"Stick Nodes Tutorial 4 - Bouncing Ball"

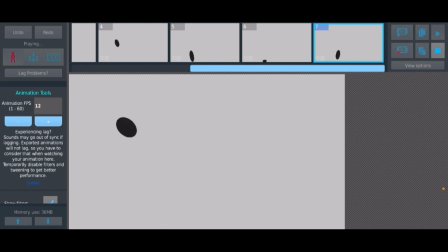I think I've spaced it badly. Oh well, you know what?
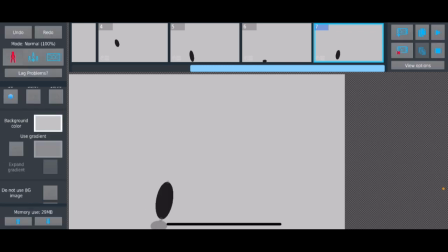It's a tutorial, you're all learning, I can learn too. So, let's just see what happens if we fix the spacing a little bit.
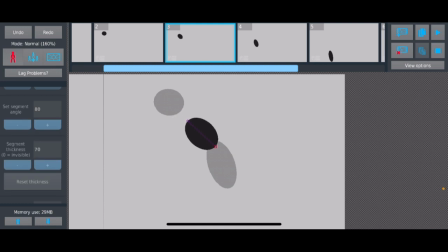So let's move this down a bit.
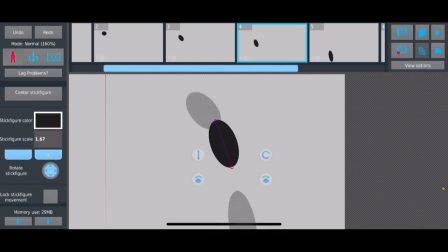And let's delete this frame. I mean, we can delete this frame and the one after, but oh wait, that's not delete frame.
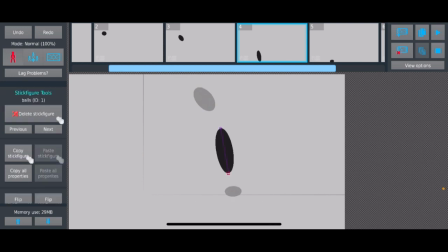What am I doing? We can move this up. Of course, a little more at an angle.
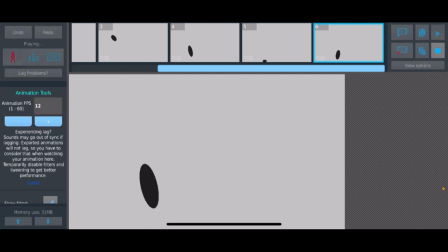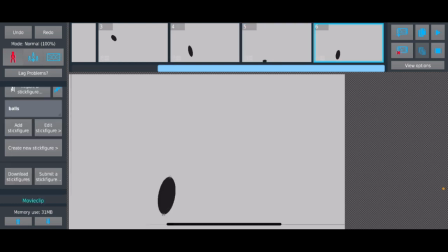That's okay. Maybe this doesn't have to stretch out as much.
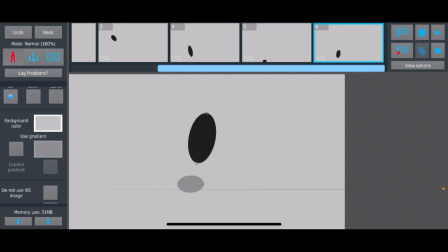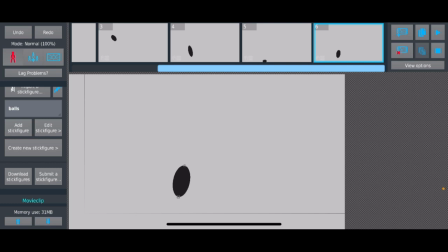Oh yeah, we had it at 80 degrees, didn't we? Oh well, that angle changed.
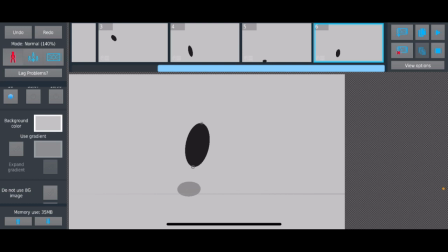We can change that one too.
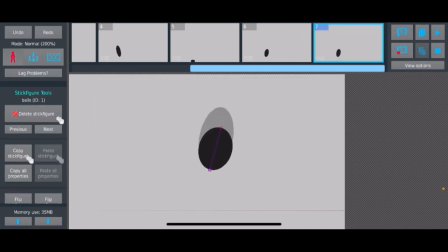Yeah, that works. And it's gonna slow down, so it's gonna stop stretching so much.
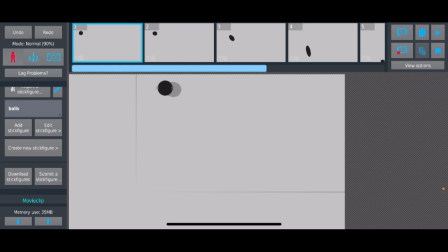Here, you wanna kind of know, you can use like a line. Here, I can even do it. Show guides. And I can put the line to, it's kind of hard to see with like the light gray background.
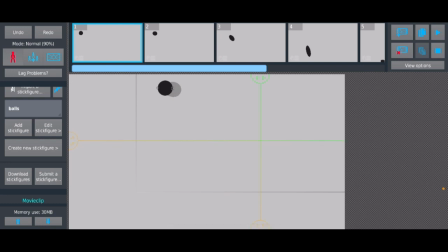I can kind of see it on my screen, I don't know if you guys can see it. But I'll put that to like around I'll put that to around like halfway like that. Yeah, that'll be halfway.
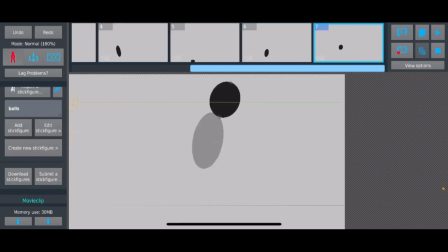So we want to make sure, yeah, it's good that we caught that.
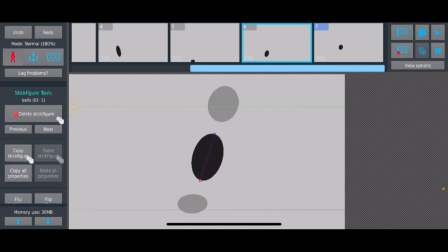Because we want to make sure the ball bounces around halfway as high each time. We can
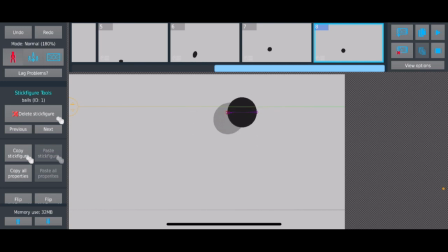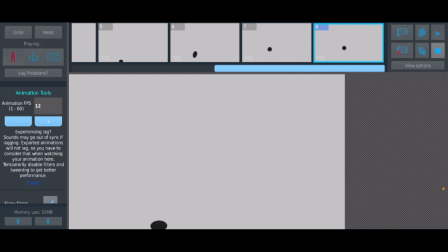yeah, you can kind of move it like that.
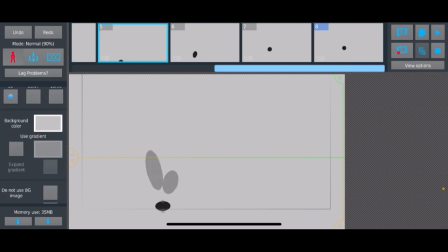Now you want to make the arc kind of equal. You want to make it symmetrical. So this is going to be the peak of the bounce, the arc, the vertex, that's what it is. The vertex of the parabola. Because every
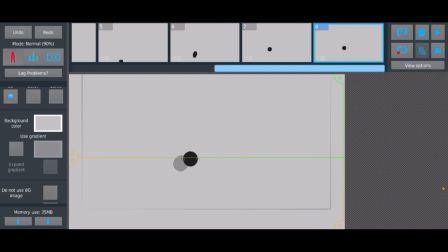gravitational movement that like has no interruption to it and follows straight towards the center of gravity, it's going to be a perfect parabola, which is something that most of you probably learned in math. In fact, you guys probably learned a lot of like gravity related questions in math.
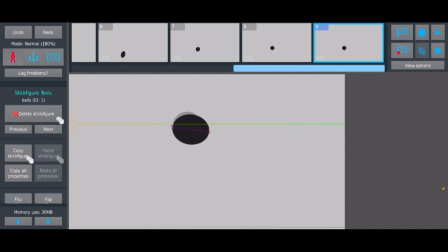So you're gonna make it fall down again. Maybe not stretch that much. Of course, we want it to kind of mirror, bounce up. Okay, even lower.
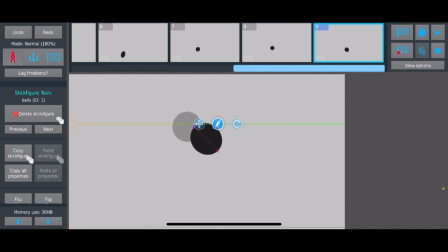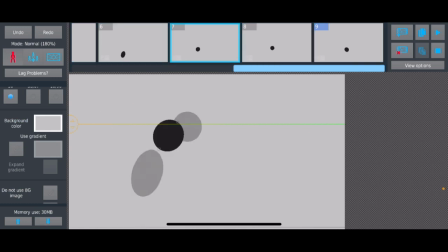Of course, it's not going to be perfect. Animators are humans, so just remember that when you have unrealistic expectations, especially the person that I'm mainly aiming that to, you know who you are if you're watching.